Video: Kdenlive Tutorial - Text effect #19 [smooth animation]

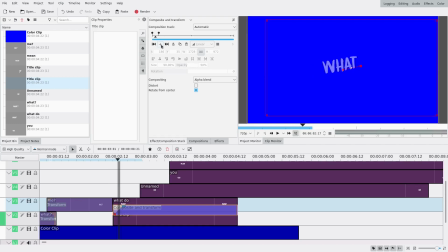8:16 Although it's not smooth like I wanted I'm gonna add a keyframe at the third keyframe and move it to the middle so then I don't have to choose myself how it is.
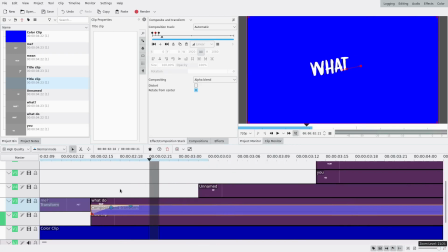8:28 So that looks good for me and I'm now gonna move all of the other clips so that it's nice. I'm gonna move them two frames after the previous one every time.
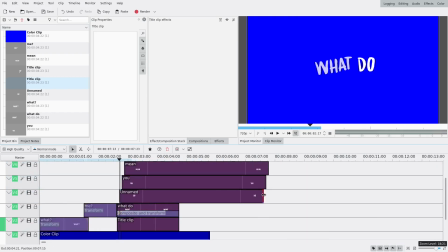8:39 Okay that's good and I'm gonna shorten them all to be the same length as the bottom one.
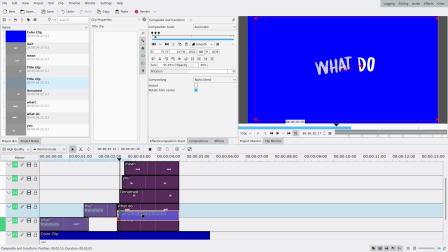8:47 And then I'm just gonna copy and paste this compositor transform transition so ctrl c ctrl v you want to make sure that it is on v1 for all of them which is your empty title clip right now and then you can just shorten them okay
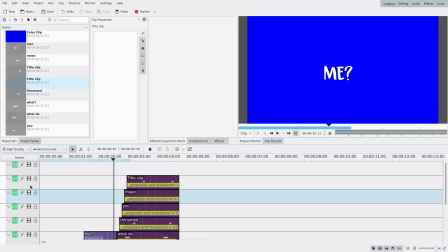9:09 so let's see what we have now that everything has their compositor transform transition that's not bad honestly.
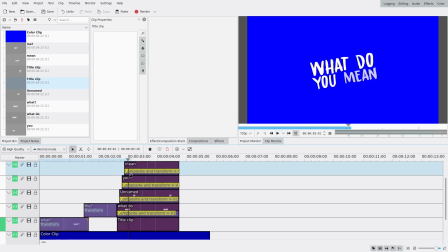9:18 What do you mean? I like it but I need it to go away at the end and it's kind of too static
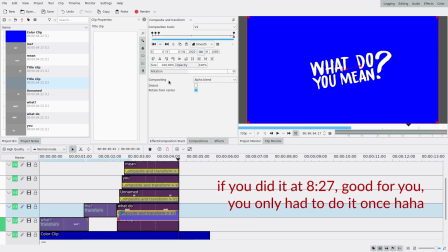9:30 so this is something I should have done before but I'm just gonna add a keyframe to the end of every single one.
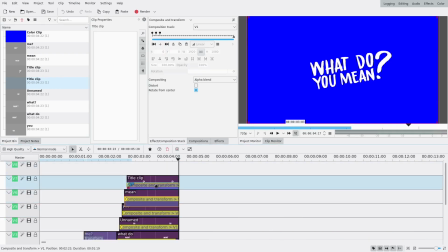9:37 So this will like complete the curve of the smooth composition transform and so it will make it move a little bit between the two last keyframes so it's better.
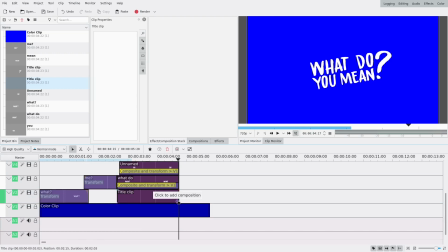9:47 So at the end I want all of the clips to move at the same time and that's why I used an empty little clip at the bottom. I'm also gonna add a composite transform transition to this one. And what I'm actually gonna do is two things. First, at the end, like three frames before the end, so one two three here.
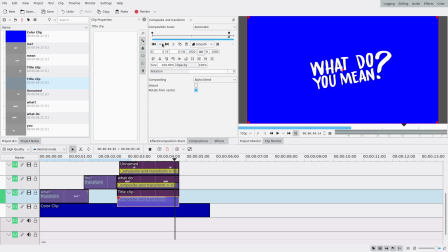10:06 I'm just gonna add my end keyframe and everything is good, normal keyframe. And the first one I'm gonna make it smooth and go I'm gonna make it smaller not much like 95% but it will give it a bit of movement you know to the whole thing and
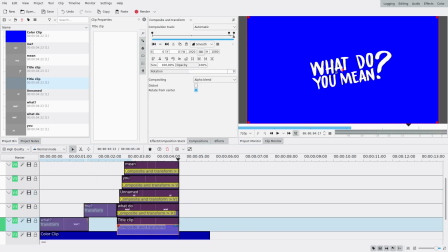10:24 at the end the last the real last keyframe I will move it to like this direction and I'm gonna make sure it's on v1 and I just realized everything should not be on v1 but on v2 Sorry about that,
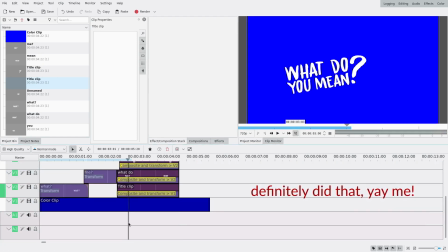10:40 I will probably add it as a thingy on the screen, you know. So now everything moves with this bottom one. So yeah, at the end, it will move to the bottom left, kinda, and become transparent.
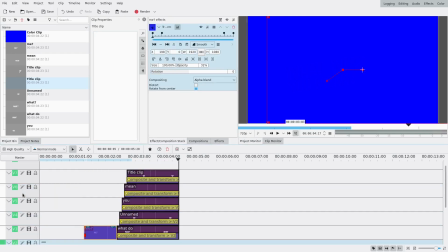10:55 And I'm just gonna use the same me as the first time, I think, here. So Ctrl-C, Ctrl-V, with four keyframes overlay,
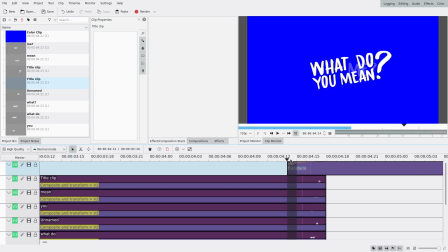11:04 and see if that works. it might be a bit too much in the middle at the beginning so I'm just gonna move it a bit
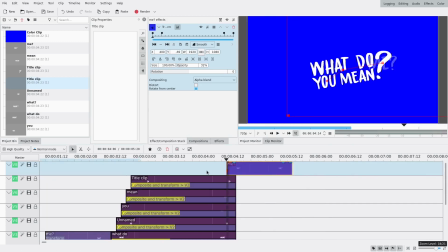11:12 to the like like here let's see what that looks like that's
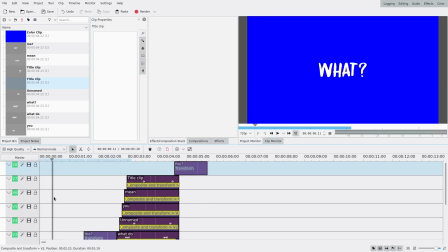11:24 pretty cool there's a problem with the water one but maybe it was just yeah it was just lagging on my computer okay so everything is good okay
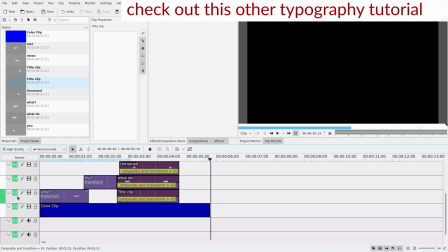11:38 well I hope you like it this is the end please if you liked it comment like subscribe
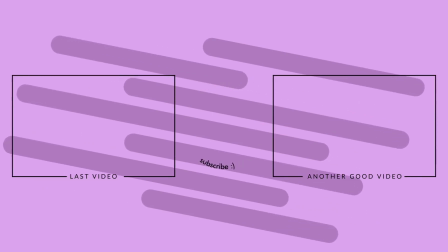11:45 there's some of these like every week maybe sometimes multiple times a week when I'm available to do them I guess okay well bye bye I'll see you later